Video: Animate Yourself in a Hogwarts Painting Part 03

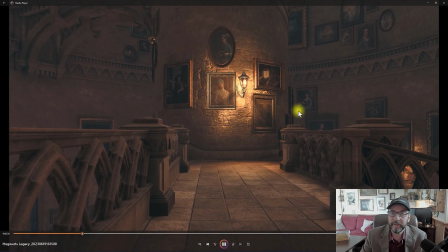[12:48]
But the ones that were screwed up, that was me holding the controller. But it just looked a little bit too on the nose.
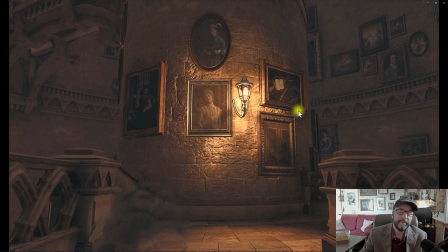[12:53]
It just looked like, hey, look at this shot of Princess Leia, who shouldn't be there, instead of just kind of panning across a wall or something randomly.
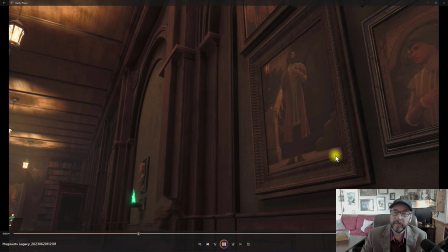[13:01]
And here we are in, I think, the library of the game. And the game's beautiful.
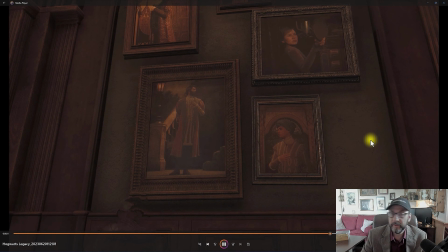[13:07]
So, why not use some of this stuff? Is it photoreal? No, not yet. But we're just having a little bit fun with some of this stuff.
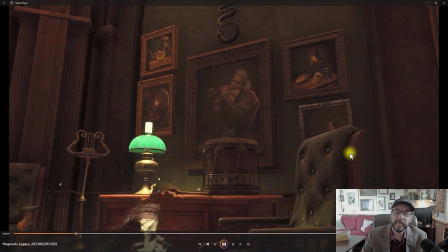[13:14]
A couple more shots. I thought this would be cool if we can get the drum in front of the picture, sandwiching the shot,
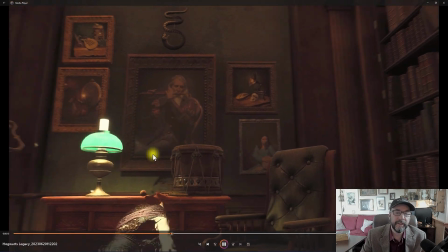[13:20]
so that what we call it, just kind of rotoing out that drum, putting it right in front, which might be kind of cool.
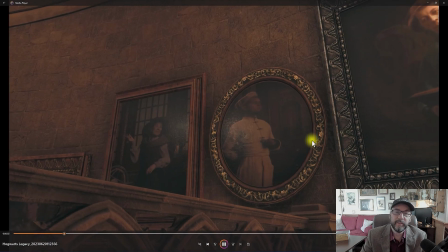[13:26]
But the one we kind of ended up with is this one.
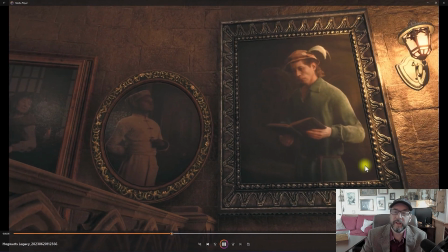[13:28]
We're just kind of close to the wall, and we're just kind of moving around and just kind of panning across,
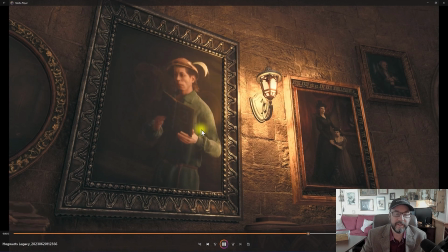[13:35]
and Princess Leia just happens to be in the painting right there. So this is the one we actually went with.
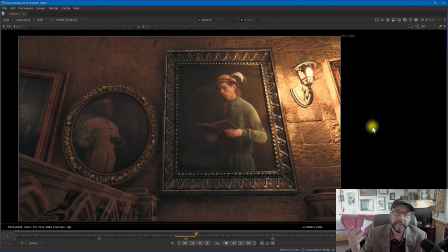[13:40]
That's the take we used. So what do you do with that footage? Well, you record it on the PS5.
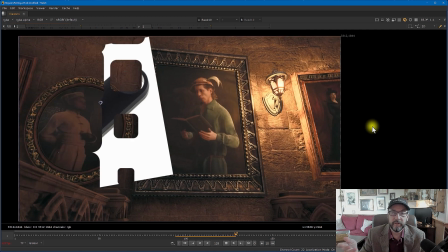[13:45]
You can just put a USB stick right into it, and then you can just download it to the USB drive and just bring it over to the computer.
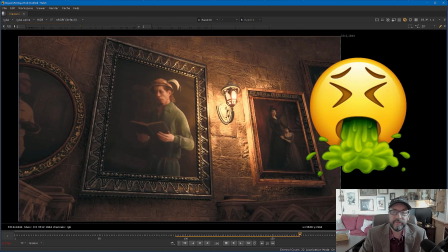[13:53]
Now here's the problem. It comes in as a WebM file, and WebM files are not universally known,
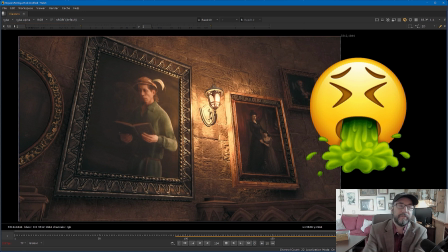[14:01]
especially in editing programs like After Effects or Premiere or Nuke. You can't load it up, right? Again, these little snags you always run into. Say, how do we convert this? This software package can't do that, can't convert this file, it can't read this file, right?
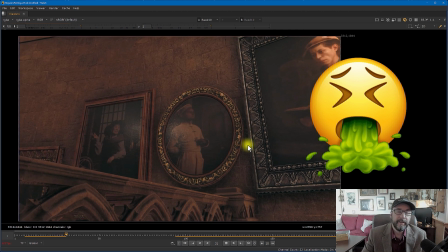[14:15]
This is Google's proprietary internet movie file format. But if you can get it on your screen, you can find a way to record it.
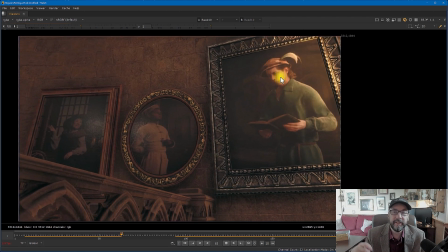[14:24]
And so all I did is I just played it back through Media Player or VLC and just screen recorded it with a typical screen recording program at the same time.
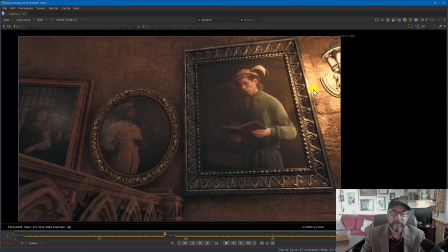[14:32]
And since it was in 4K, I wasn't too worried about generational loss on that.
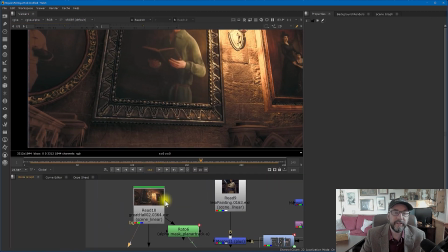[14:37]
So here is the actual footage after I screen recorded it, brought it into Nuke, and the first thing I always do in any compositing package or program is as soon as I bring in a movie file, write it out to frames, because these computer software programs,
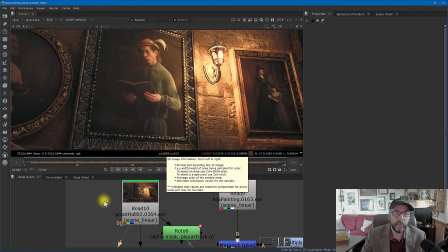[14:51]
they like working in frames so much more than trying to weed through an interleaved media file.
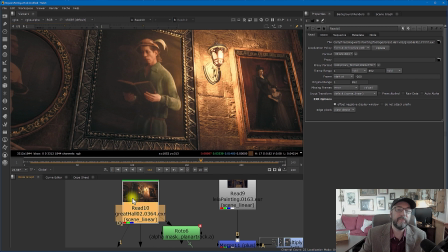[14:57]
So I brought it in and I wrote it out as an EXR, and then brought in that EXR back in half float,
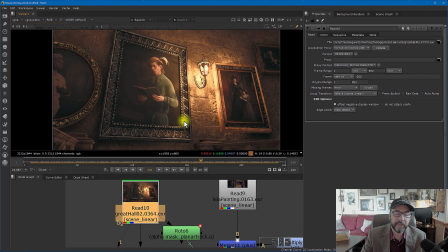[15:05]
stemmed the damage of all the compression and everything that was going on already, right?
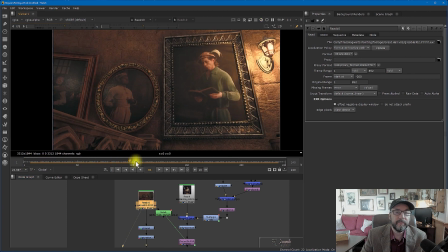[15:09]
So there is our footage now, and it's been retimed to kind of just go from 0 to 240, and we're going to put Princess Leia right there.
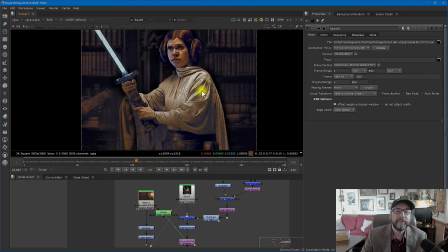[15:17]
So here's our Princess Leia right here from our previous steps that we did.
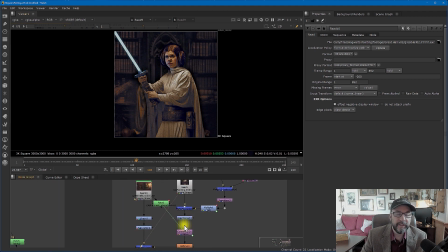[15:21]
And one thing I noticed is that once we put her in there, we're going to have to add a little flicker of the lamp in there later on. So let me just disable that real quick and just show you the steps we had to do to put her inside the shot.
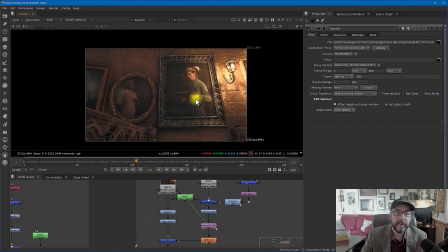[15:36]
So again, here is the Hogwarts PlayStation game.
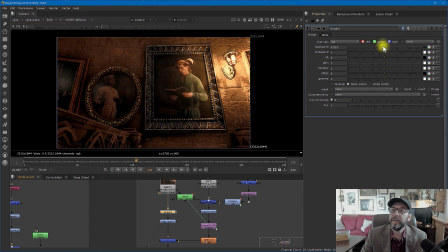[15:40]
And then I graded it down, which simply just brought the black point up a little bit, which increased saturation.
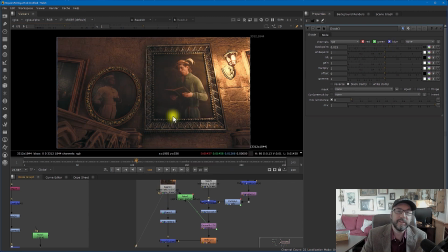[15:47]
Again, something I liked. It just seemed a little bit too washed out for my taste. So I brought it down a little bit and then took the saturation down, because anytime you play with the gamma, it's going to move the saturation.
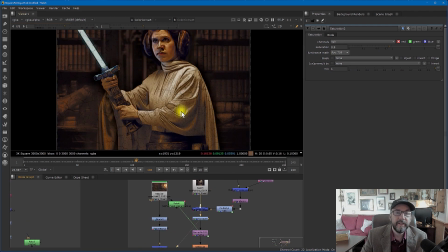[15:57]
It's all related. I took Princess Leia, color corrected her as well,
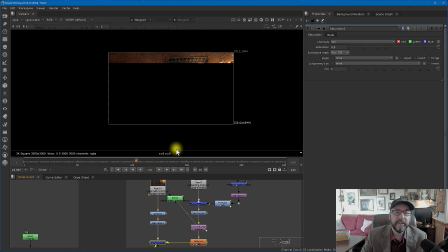[16:01]
so the tonality of it would line up with the shot that we're putting in right up here in the painting, right?
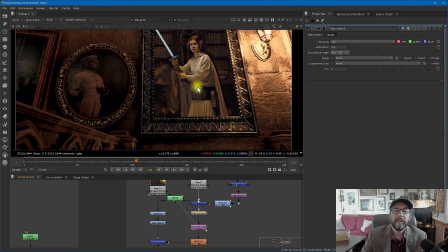[16:09]
So this is her with color correction. This is her without color correction.
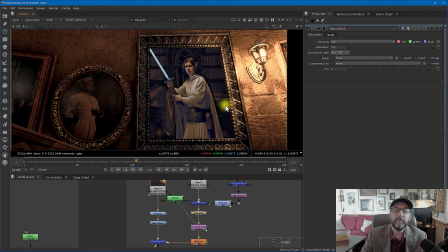[16:13]
As you can see, it's just a little too cool, a little too blue. Let's get it more in line with the look of Hogwarts up here, right?
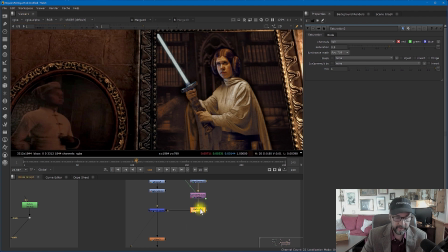[16:21]
As well as putting her up in there, I also defocused her a little bit as well.
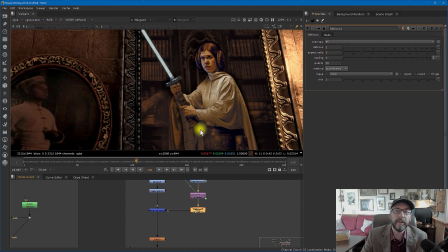[16:25]
My defocus is very, very small, defocus pixel of 1, but it's just enough to kind of match the footage as well. Now, of course,
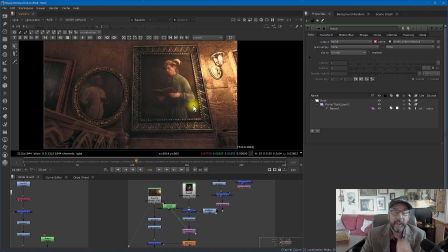[16:33]
simple thing to do with tracking our shot here is a painting is a prime opportunity to do a planar track in Nuke, right?
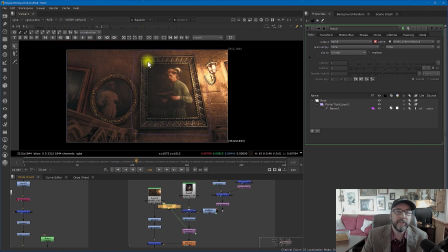[16:42]
So I just created a planar track node. I told it the area that I want to track, give it a whole lot of air room, the whole painting plus some of the wall.
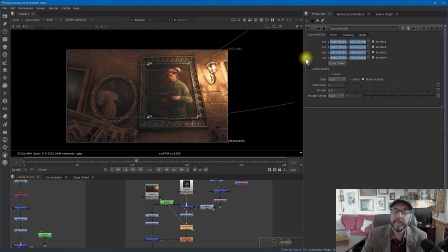[16:51]
And then I converted that into some corner pinning, which is really done automatically from Nuke.